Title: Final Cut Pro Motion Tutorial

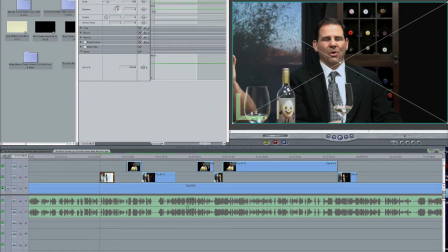[0:00]
Okay, so what we're going to do here is show you how to do some motion, set some keyframes and stuff, and add some activity to your still cams. Here's an example. Here's a play.
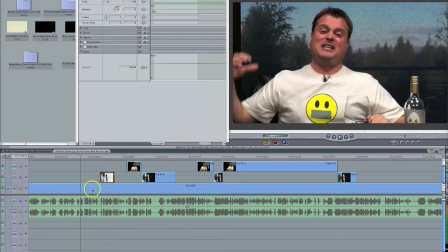[0:16]
This clip right here is camera A. This is where I am actually manually running the camera. Celery, and there is maybe a hint of melon, but so you can see that the camera is moving because I'm operating it,
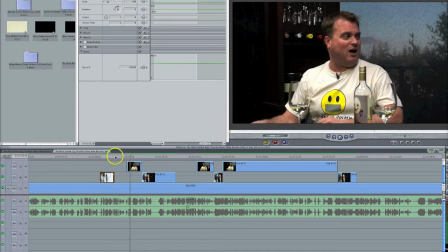[0:32]
but this camera is static, and this camera is static. These are on stands, and that looks pretty boring.
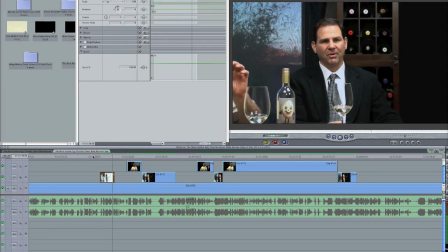[0:38] Watch. in here is off. My eyes are watering. The bitter bell pepper in here is off the chart. This is definitely not a $16 wine.
Okay, so what we're going to do is make this look more cool, like somebody was actually running these cameras.
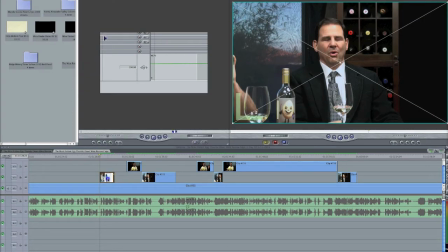[0:55]
So I'm going to select this. I already have it selected.
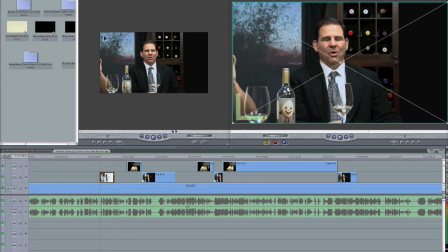[0:58]
I'm going to select it, double click on that clip, go to my motion tab, and what I'm going to do is,
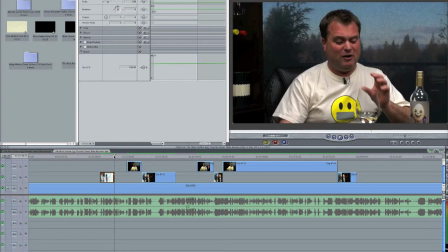[1:05]
because I like to transition, when I transition from here to here, well,
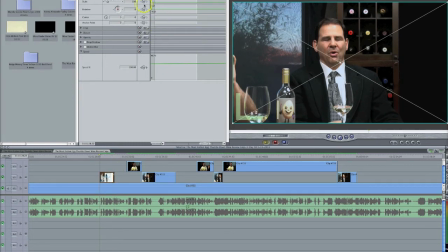[1:13]
not in this case, but anyways, I'm going to select this clip. I'm going to set a keyframe on scale and on center. I'm not messing with rotation because it's pretty square, as you can see here. This line right here is pretty square with the edge because I set my tripod up correctly,
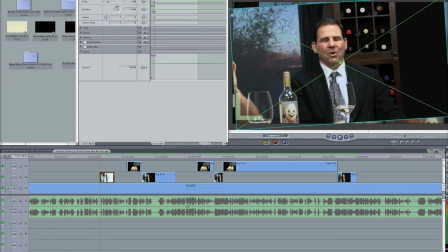[1:31]
and I don't need to mess with rotating it or anything like that. So I'm not even gonna touch that keyframe. I'm gonna Command Z to undo that, what I just did. Okay, so I'm gonna start out at 100% scale and centered here.
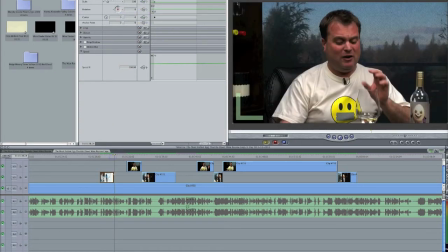[1:47]
I'm gonna go to the end of this clip. You can do it here or up here. I'm going to click back a frame.
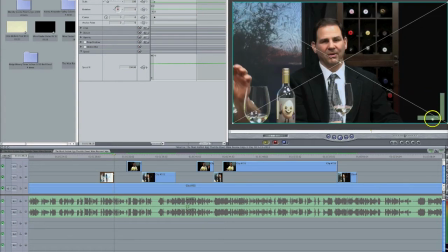[1:53]
See, this bar right here shows you that you are at the end of the frame. If you were at the beginning of the frame, you'd be over here, and the bar right here indicates you're on the beginning. But we're going to go to the end, click back into it, and then I'm just going to, you can grab it right here and drag it with one of these corners if you want to,
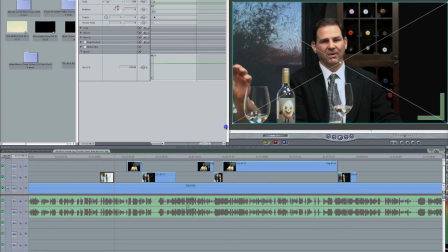[2:10]
or you can type in a specific number up here. I'm just going to go ahead and drag this out to about 117 because that's usually pretty good for a shot like that.
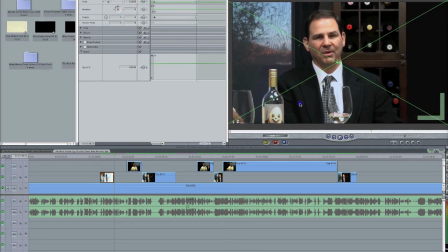[2:18]
That's pretty good. And I'm gonna move it over so it mostly focuses on him.
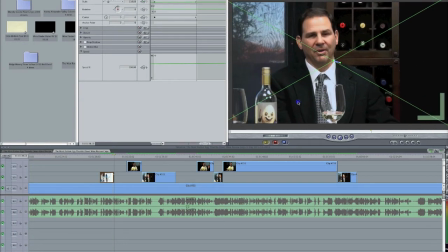[2:24]
You see how if you keep going, it's gonna reveal the clip underneath it. I'm just gonna mostly show Matt here in the center of the frame because he's the one that's talking.
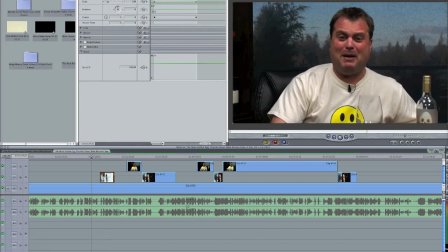[2:32] So now we go, and pepper in here is off. My eyes are watering.
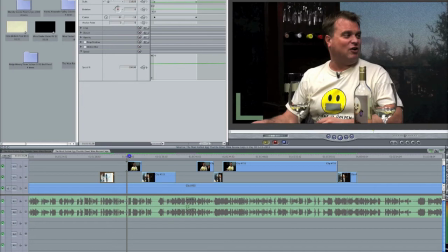[2:37] The bitter bell.
See, it looks like somebody's running that camera, and I'm gonna do the exact same thing here.
Here is off the chart.
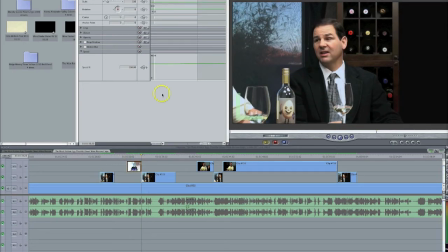[2:45]
This is so I'm gonna go here, and I'm gonna I like this to end at the 100% frame.
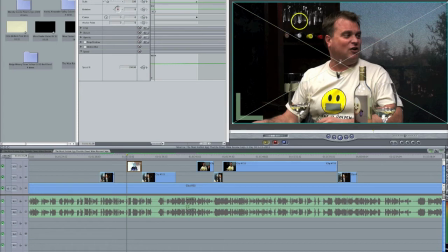[2:53]
So I'm gonna go set my keyframes there first, and I'm gonna just make them look bigger from the beginning.
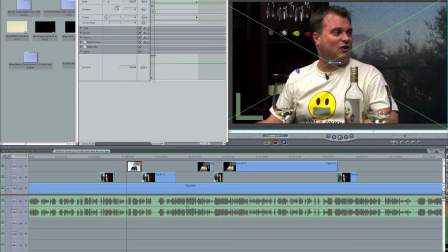[3:00]
And I'm gonna press Shift and drag to the left, so he'll move to the right and get smaller. He's gonna start out big and on the left, and drag to the right and get smaller as it plays.
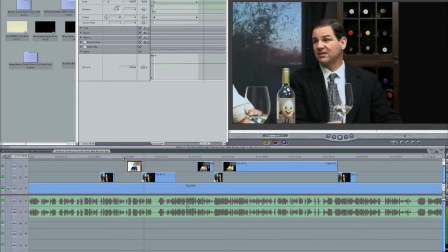[3:13]
Watch.
Is off the chart. This is definitely not a $16 wine.
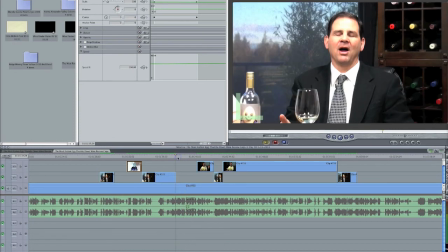[3:20] We rated the value at 3.
Okay, so now I want this clip to end. Whoops. I want this clip to end at 100%. So I'm gonna go here and do my center and my scale.
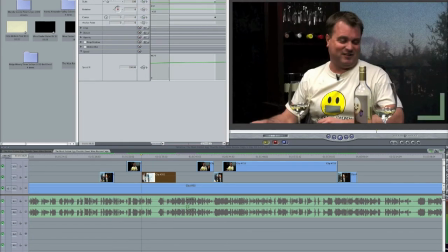[3:33]
Then I'm gonna go back to the beginning of the clip and make it bigger.
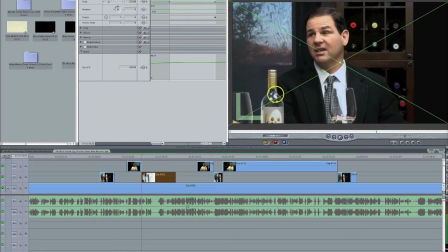[3:39]
I'm gonna go a little bit bigger this time, 125%, and
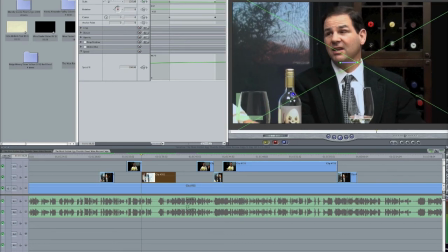[3:45]
I don't want to show too much of Joe here, so I'm going to just go like this, give him a little headroom up here, and now watch it.
Chart. This is definitely not a $16 wine.
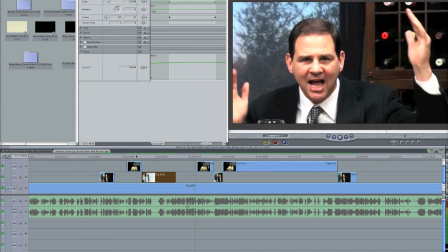[3:59] We rated the value at 3 cents. Yeah. That's it, 3 cents. Don't forget the onions.